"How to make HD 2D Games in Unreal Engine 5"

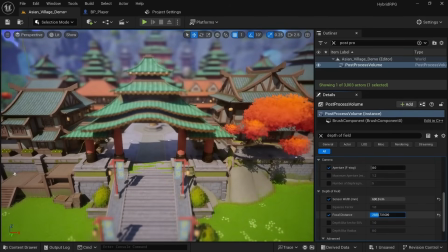Camera settings alone aren't quite enough to achieve this look though and we'll have to utilize post-processing which is another big strength of Unreal. According to Izuka-san, they only used settings already available in Unreal Engine's post-processing volume and didn't have to develop any custom effects.
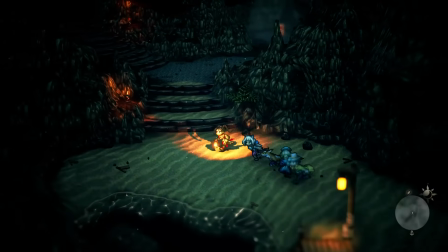They made use of color grading, especially using a strong gamma effect in dungeons to make them appear darker,
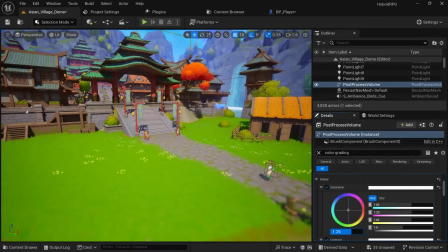but color grading is something I personally am not that great with and I usually just slightly crank up the saturation and contrast or use the settings that come from maps of artists that really know what they're doing.
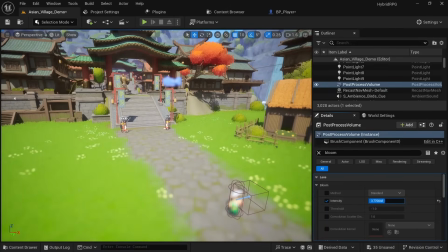Bloom was another setting also heavily utilized and this extends the glow of bright areas of an image, especially looking great on god rays, candles and things of that nature.
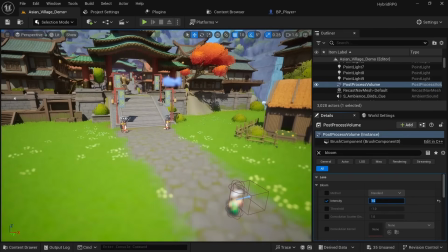Here I tend to use a bloom intensity of around 1.6 to not overdo it.
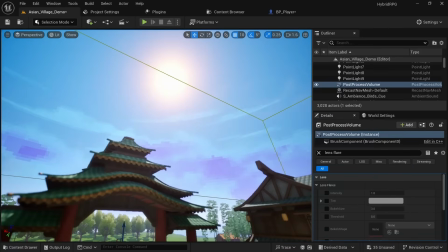Lens flare is another setting they utilized which you can also turn on with the click of a single button.
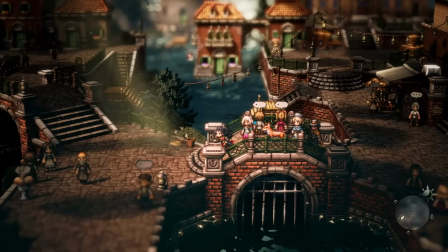And you can then play around with the settings like the bokeh size and threshold. But they also mentioned how lens flare can be problematic with a fixed camera game like this.
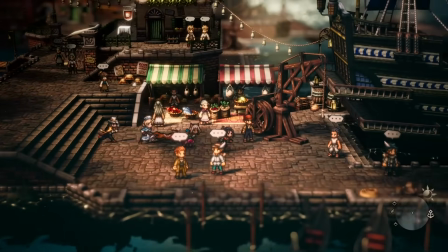And they would only apply it very lightly so it would mostly activate during sunrises and sunsets.
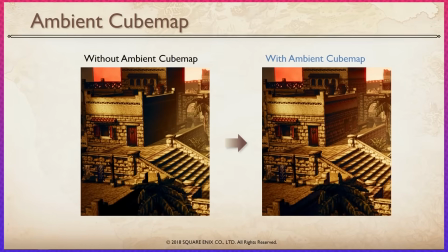They also mention how instead of using a skylight, they use the ambient cubemap post-process setting to brighten up darker areas which aren't directly being hit by sunlight.
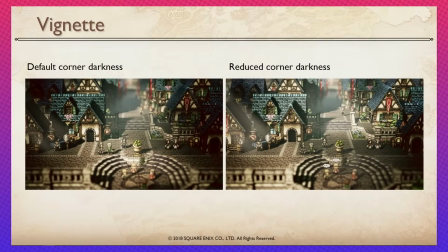Yet another setting they utilized is the vignette, which slightly darkens the edges of the screen.
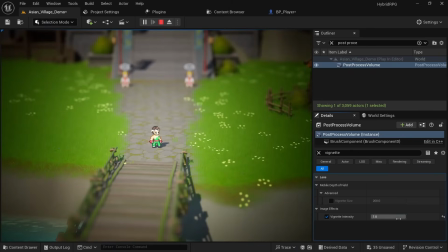All you need to do for this is to change the vignette intensity setting, but you definitely don't want to overdo it. Actually it's active by default in Unreal with a default setting of 0.4 and she mentions how they lowered this number and I think something around 0.2 looks nice.
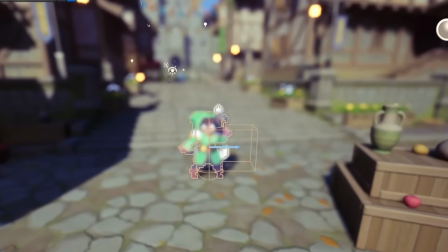The probably most important setting to achieve this tilt-shift miniature look though is depth of field,
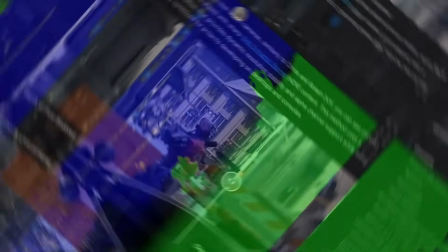which allows you to make certain areas in your view appear more in focus while making objects in front or behind that area blurred out.
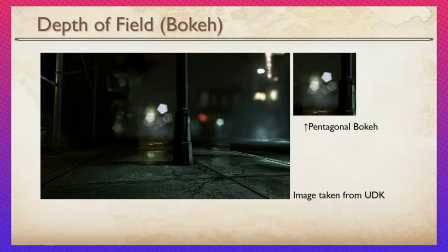In Octopath Traveler and all other Square Enix HD 2D games, they use a bokeh depth of field and you can still use that in Unreal Engine 4.
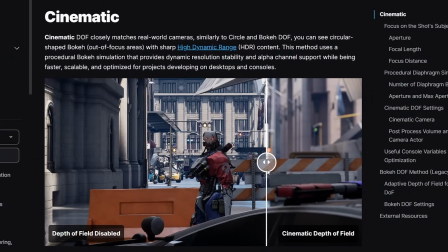However since UE5, the depth of field was completely changed and we now only have access to the cinematic depth of field, which is nice but will look slightly different.
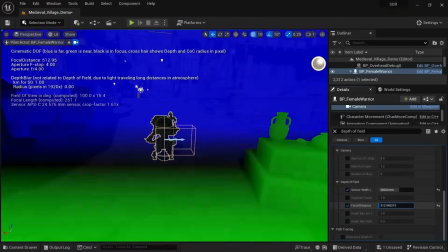Covering all of the settings here would take too much time and I actually have a separate video about this.
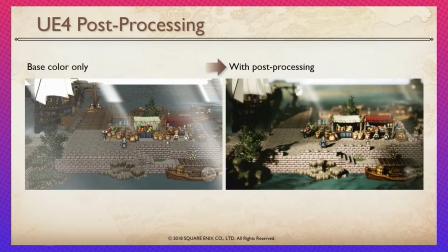And combining all of these different post-processing effects will lead to a completely different and much more modern look.
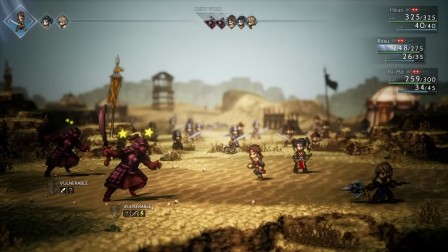Another thing to keep in mind is the environment. As mentioned before, the characters are flat 2D sprites but the world is made up of 3D objects with pixel art textures.
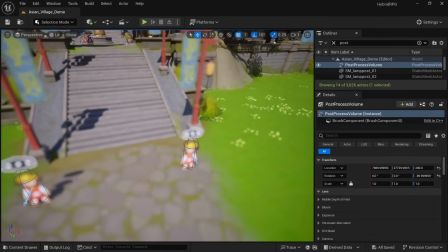An easy way to achieve a similar look without creating custom assets is to use stylized or hand-painted asset packs from the marketplace
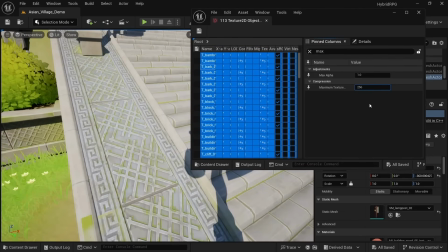and then reduce the max texture size to something around 256 or 128 pixels in the texture settings.
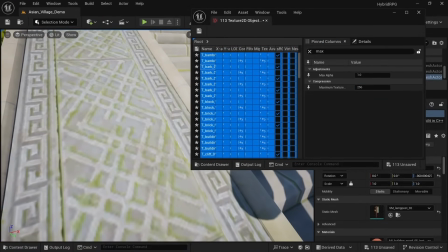This will scale down the resolution and make the textures appear more pixelated.
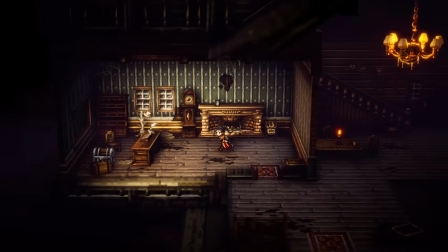But of course, this often doesn't look perfect and making assets from scratch with this art style in mind will give you the best result, even if it's very time consuming.
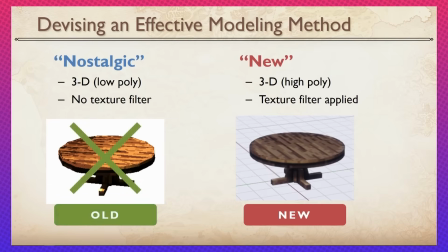Izu Kassan also mentioned how creating very low poly models similar to the PS1 era actually didn't work out that great and resulted in inconsistent lighting. So a lot of the models in Octopath are surprisingly high poly and even though they do use pixel art textures,
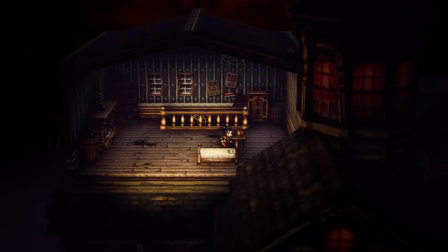they apply bilinear or trilinear filtering to smoothen the transition between colors instead of having crisp pixel art which might look too harsh for environmental objects.
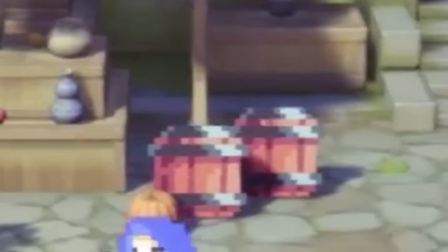But not all props are created as 3D objects and she mentions how having some 2.5D objects,
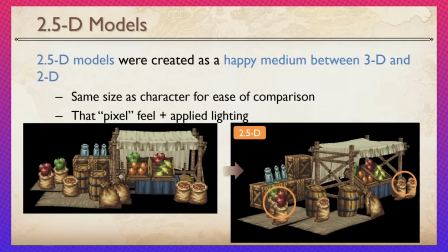which are basically sprites that are slightly bent, creates a more cohesive look and brings the 2D and 3D elements together more nicely.
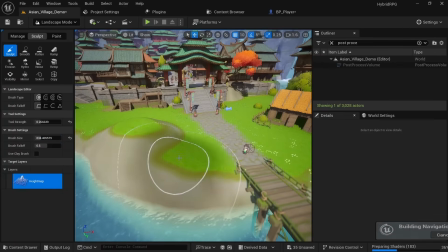The Octopath team would also utilize Unreal Engine's landscape and foliage tools for desert and snow environments,
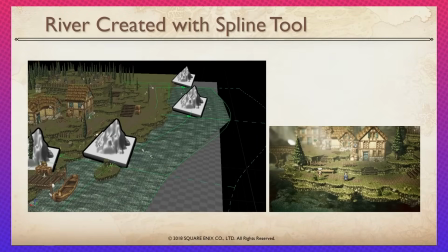and made use of splines to place rivers throughout the world and dungeons.
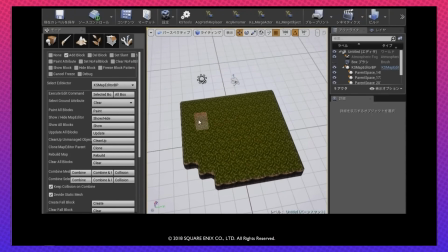In addition, they created their own block-based building tool inside of Unreal, which is possible through custom editor tools, which every user can make.
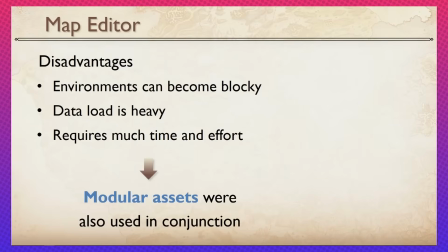However, this requires a lot of know-how and time, and they would then use these blocks together with the landscape tool and module assets to build out their world.
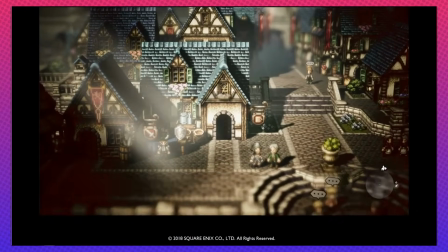Buildings also play an important role, and they aren't built in a physically correct size,
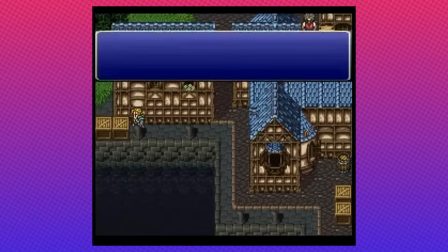but rather a smaller scale that is influenced by Final Fantasy 6 and supposed to invoke nostalgia.
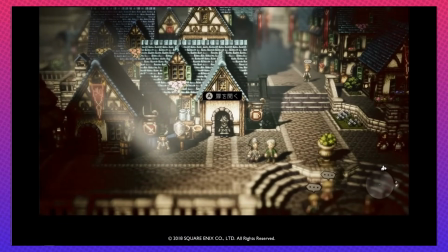But this brings up an issue of characters not properly fitting into these buildings.
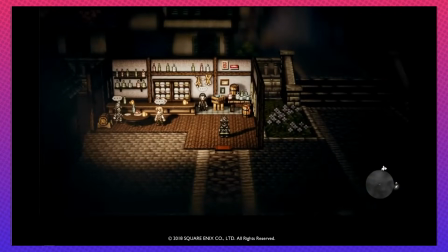To combat that, they came up with the idea of putting a trigger at the door that would make the character shrink to half the size, but also cut the camera distance in half.